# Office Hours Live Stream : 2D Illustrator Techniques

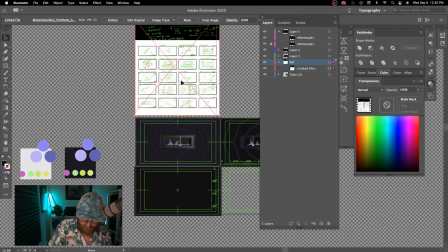1753s
And if I go back to my reference file,
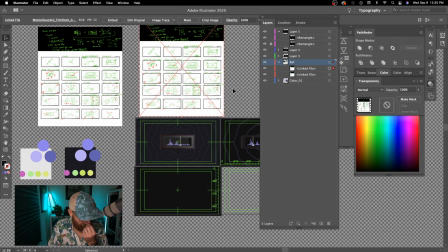1758s
sometimes a nice trick is I could just make a copy of this really quickly and just go ahead and do a clipping mask around the shot that I want to work with.
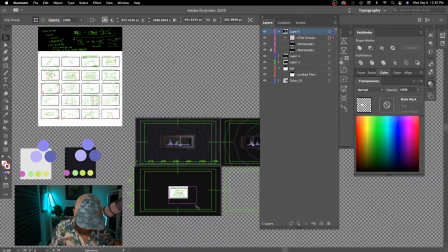1771s
And I'm going to need to bring that up all the way here. And then I can Shift Option Command and give myself this reference just so it's faster.
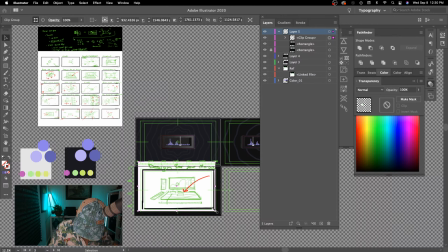1780s
Of course, the resolution and all that stinks, but it doesn't matter. I just want the reference.
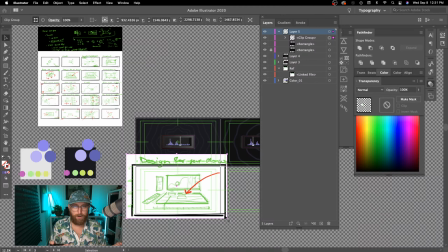1791s
And it allows me now to just like think about the composition, think about the scale, the field of view, the size, and all that. And generally, I want to keep everything relevant inside of the title and action safe here.
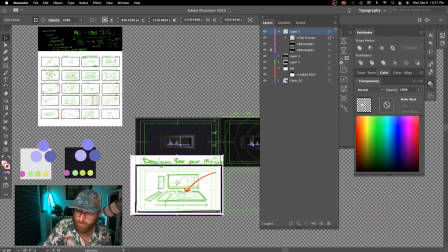1808s
Otherwise, it's going to probably just feel too big. We could even just bring that opacity down.
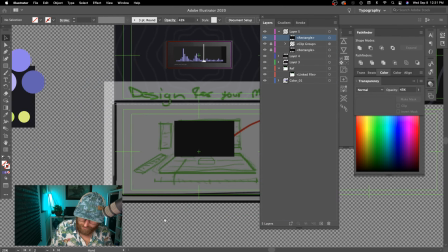1818s
And then lock that one as well.
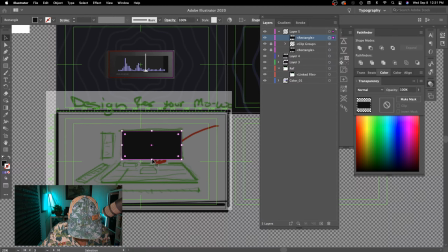1826s
So since these are just rectangles, let me just put some shapes. If I hold down Alt, I can make a duplicate of this shape and simply drag it out.
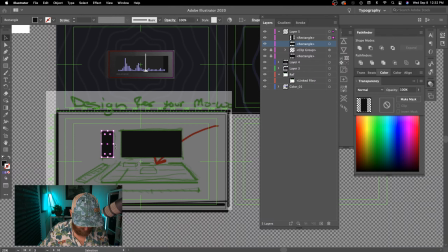1844s
And these are elements that are sitting vertically, so we can go ahead and put some faux 3D on here and add some perspective to this in a moment. I'll Alt drag and I'll just match up the top here.
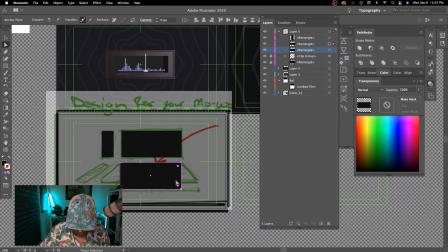1861s
And I'm gonna hit A, inch that over ever so slightly. Bring this over here. And if my perspective is, well, we're gonna have to fix it, but.
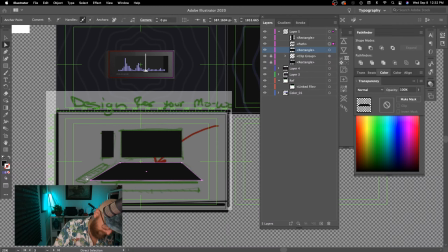Now, because I just did that kind of freeform transformation and I want to make sure it's a little more perfect, I should be able to use my alignment tools on individual points.
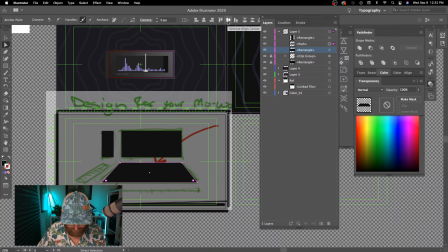1892s
So I just selected both of those bottom points and I will hit the center line alignment. So yeah, those are already centered. I can see my perspective needs to inch over ever so slightly, I think,
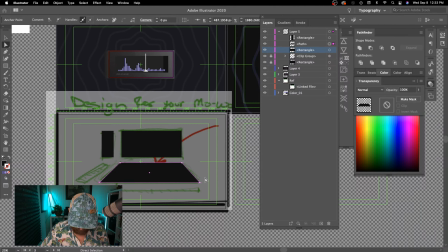1910s
on both sides. I just want it to feel kind of expansive.
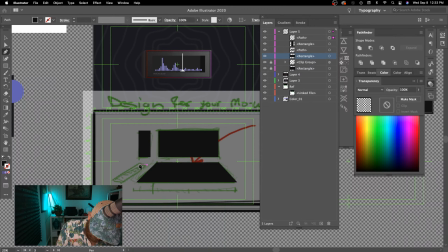1916s
So that's that piece. You know, another way to go about it would just be to hit P to grab the pen tool and just do it freeform. And then take a look at what you have.
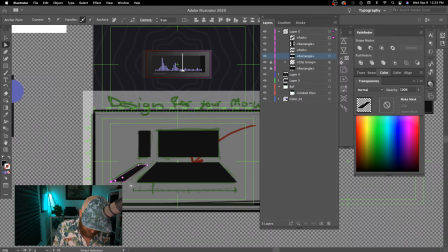1930s
This is where using the alignment, especially on these perfectly horizontal lines, see, right, that one jumped a little bit. That wasn't perfectly in place either.
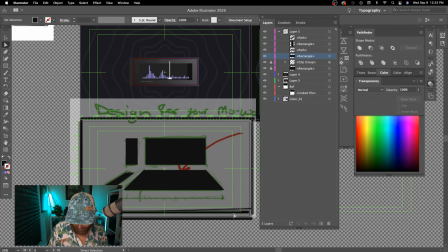1942s
So at least now I've got my basic shapes to kind of build some additional elements.
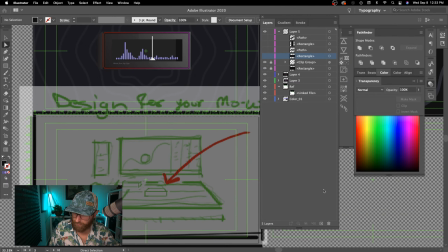1950s
Let me just turn these off and go back to what I was thinking in terms of the design.
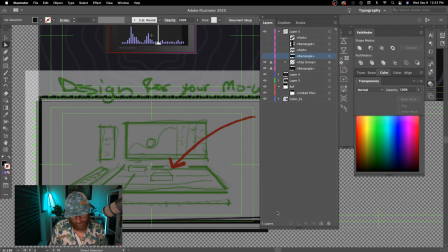1957s
What kind of characterizes a piece of software. So I'm going to need some lines in here and maybe some shifts of value to make it clear that this is like a timeline where clips would live. And then I just need kind of random stuff, but let me just quickly
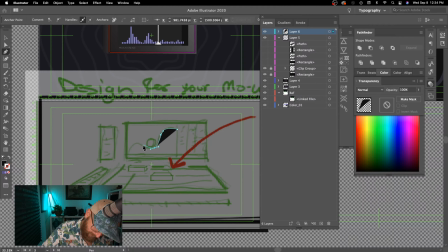1980s
add the fun staged visual element. This is another one of those things that as a motion designer, and if I hold Alt, I should be able to break this. If you lose the connection there, just go back and click the base one.